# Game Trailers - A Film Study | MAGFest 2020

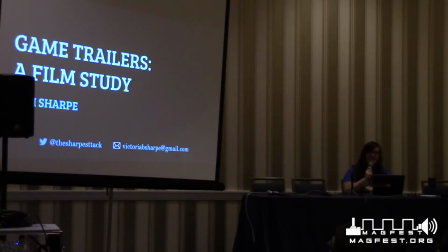Welcome to Game Trailers, a film study. This is going to be the best panel before the Proto Men, so I'm glad you're here. So welcome, my name is Tori Sharp, and I will be talking about video game trailers in the vein of looking at them technically,
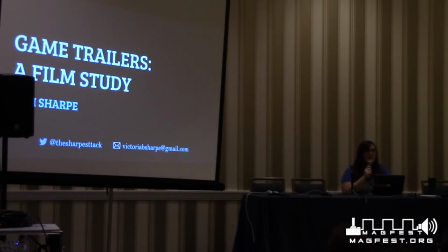so through an editor's eye, and not necessarily, I love this game, I'm going to automatically love the trailer, which is kind of the gut reaction, but then once you see it, trailers a second time or a third time, then you can start looking for the technical things.
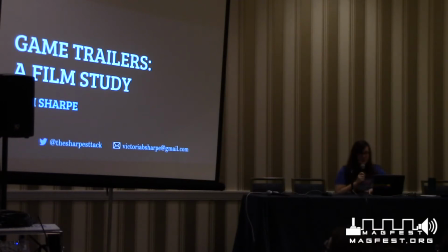So what makes it a really good trailer? Why did you immediately love it? So what is this talk about? We're going to talk about all sorts of cool stuff. So we're going to talk about cuts and what is a cut. And the different types of cuts that you see
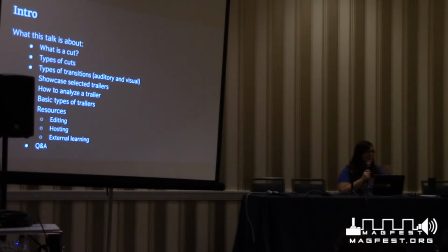in sorts of trailers and also in other moving media, so things like movies, TV shows, things like that. These all kind of transcend not just video game trailers. In addition to that, we'll be talking about different types of transitions. There's auditory and visual, if you did not know.
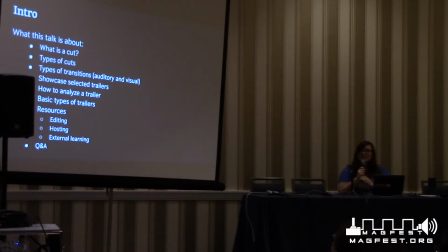We'll be seeing some selected trailers that I've picked that have really strong editing skills and kind of have a, what is the thing that made me like it the most? Like, what is the one technique or two techniques that it really outshined?
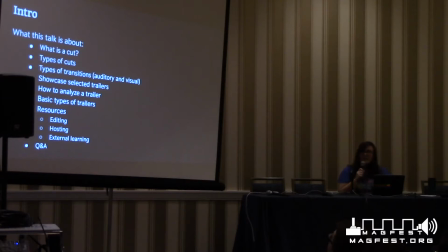We'll talk about how to analyze a trailer and just kind of get into that mindset. A little more on that, breaking it down on the technical side, like I've been saying. We'll talk about some resources, so like
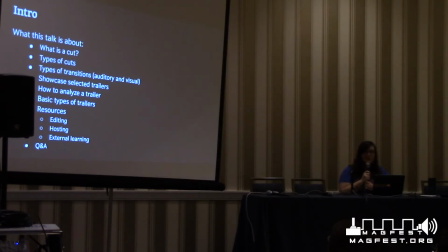post-presentation, post-mag, once the real world starts again, you can look into some resources, and we figured it out. Okay. I was going to tell you that there's no one at Tech Ops.
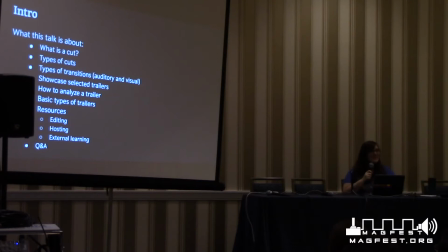Cool. Sounds like you got a good job. Well, thanks. I'll see you Monday. But and then we'll have a Q&A. And I would be super great and super awesome if you could stick around for that too.
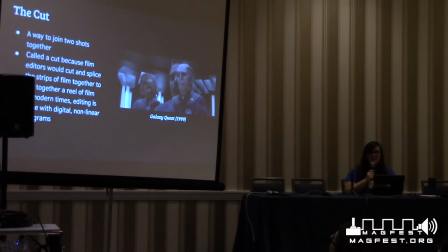So, what is a cut? You might have seen it millions of times at this point, and you might have not have known what it is. So it is a way that two shots, like I said, TV shows, movies, video game trailers, are joined together.
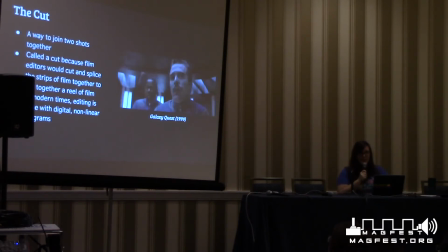It's called a cut because back in the old days, when they shot more movies with film, or just film in general, they would literally cut the film, the plastic, and tape them together. They'll splice them and tape it together to create a movie, to create a film reel.
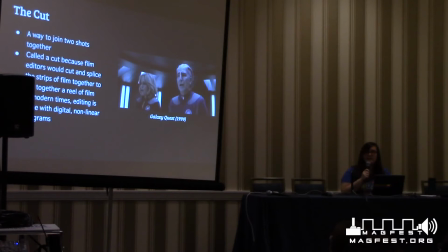In modern times, editing is done with nonlinear digital programs, and we'll be talking about some of those a little later on in the program as well. So first kind of act one of this is different editing techniques and talking about different cuts.
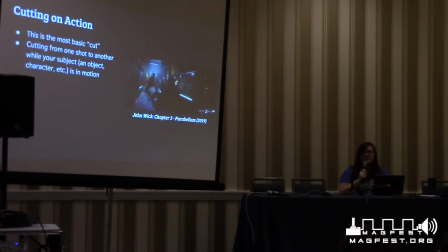So one of the most basic ones is cutting on action. So this is when you cut from one shot to another while your subject, either that be an object, your character, characters, are in motion. So in this GIF from John Wick Chapter 3,
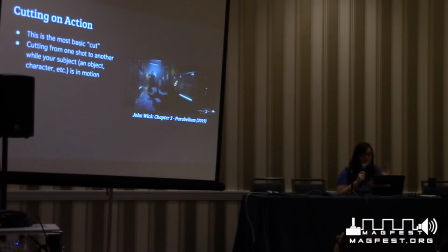you see in the first shot, he scoots back because a knife is about to hit a very special area. And then it cuts to another shot that's behind as he's scooting back. And then it cuts back to the other way while he's throwing it so you can see where the knife is going.
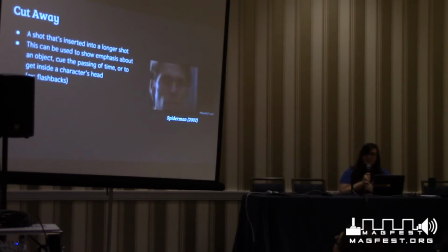The cutaway. So this is a shot that's inserted into a longer shot. These are used for emphasis about an object. It can cue the passing of time or kind of get inside of character's head with things like flashbacks or memories.
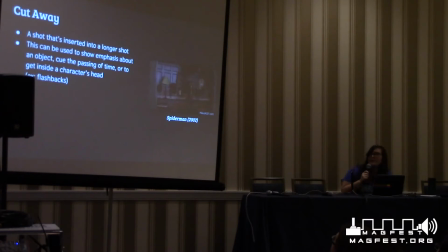So in 2002 Spider-Man, we have him looking at all these masks, and then it's getting closer and uncomfortably close to his face.
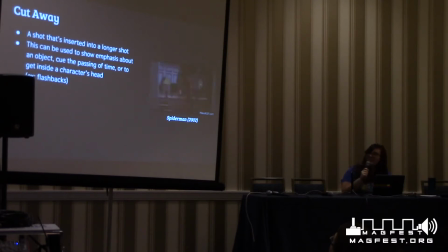And he's kind of about to go through this thing. If you haven't seen Spider-Man, I'm assuming everybody has at least 10 times in this room. So the crosscut. So this is a very interesting technique
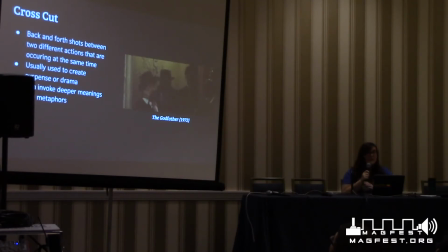where you have back and forth shots between two different actions or sequences that are occurring at the same time. Usually you use this type of technique to create suspense or drama, but can also invoke deeper meanings and metaphors.
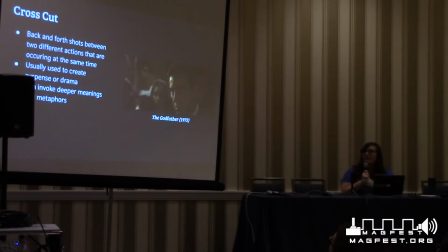So in the original Godfather, this is a very famous scene, if you haven't seen the movie, where he's attending a baptism of a little baby, celebrating new life.
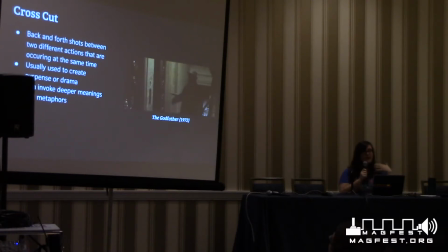and forgiveness and things like that. But in addition, or alongside of that, while that he is attending that, there is a mass killing raid happening. Death, life, rebirth, those metaphor things I was talking about. The invisible cut.
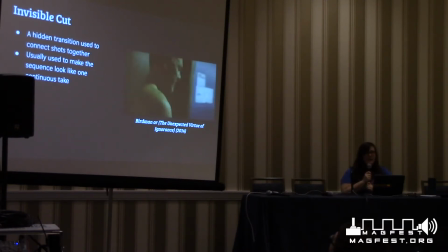So this is used a lot of the times, especially now in modern movies and trailers and TV, that type of thing. It is a hidden transition used to connect shots together. So this usually is used to make a sequence look like one continuous take or a long shot.
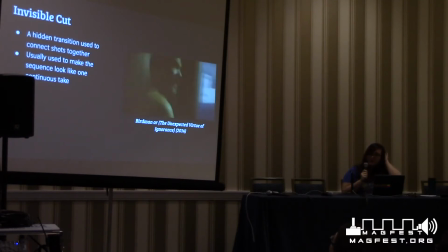So we have this clip from Birdman back in 2014 where he's walking around in his underwear. I apologize. Should have put a not safe for work tag on there, but it's 8:30, you know. Everything's wild. But
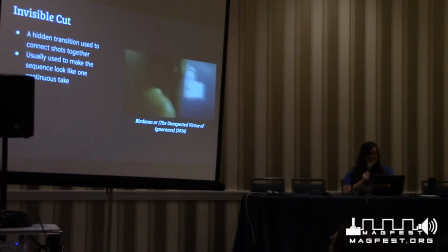I don't know, yeah. Depending on where you are, I guess. So the camera pans down to the ground, and you'll notice that he walks out of frame, and right there, where you don't see any feet, would be a cut, where you can get to or place in another take.
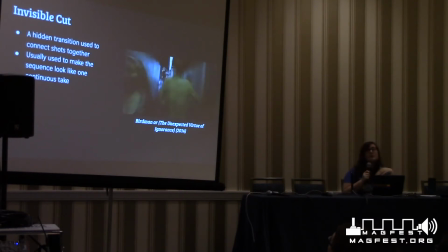The whole point, if you haven't seen this movie, is that it's supposed to look like and supposed to appear and feel like it's just one long take of kind of the rise and fall of Birdman.
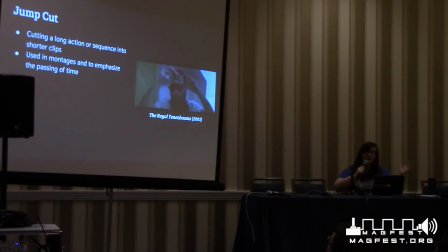Jump cuts. So a jump cut is cutting a long action or a long sequence into shorter, palpable cuts and clips. A lot of montages use this, and also emphasizes the passing of time.
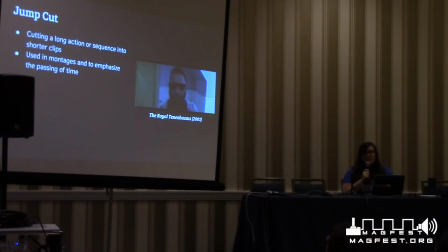If you ever see any YouTube video with someone talking, it is full of jump cuts. A lot of times you'll use this to edit out ums, pauses, likes, as in the filler, or things that the YouTuber just wanted to cut out of it.
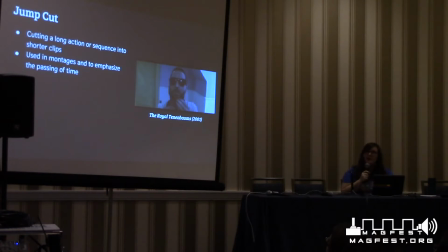This scene is from the Royal Tenenbaums. He had a big flop of hair that he cut, and then he starts to trim his beard, and stuff happens right immediately after that.
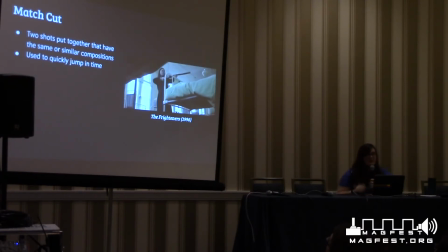So, match cut. These are two shots put together that have the same or similar compositions. So in this little GIF from The Frighteners from 1996, this woman is shooting or aiming a gun at the dark, and then when she flips around to shoot, it's in the daytime.
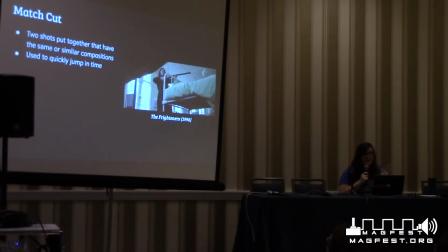But she's in the same position of the frame. It isn't 100% perfect, but it's pretty damn close. You can also use these to quickly jump in time. A lot of very famous movies use match cuts to kind of progress through the time.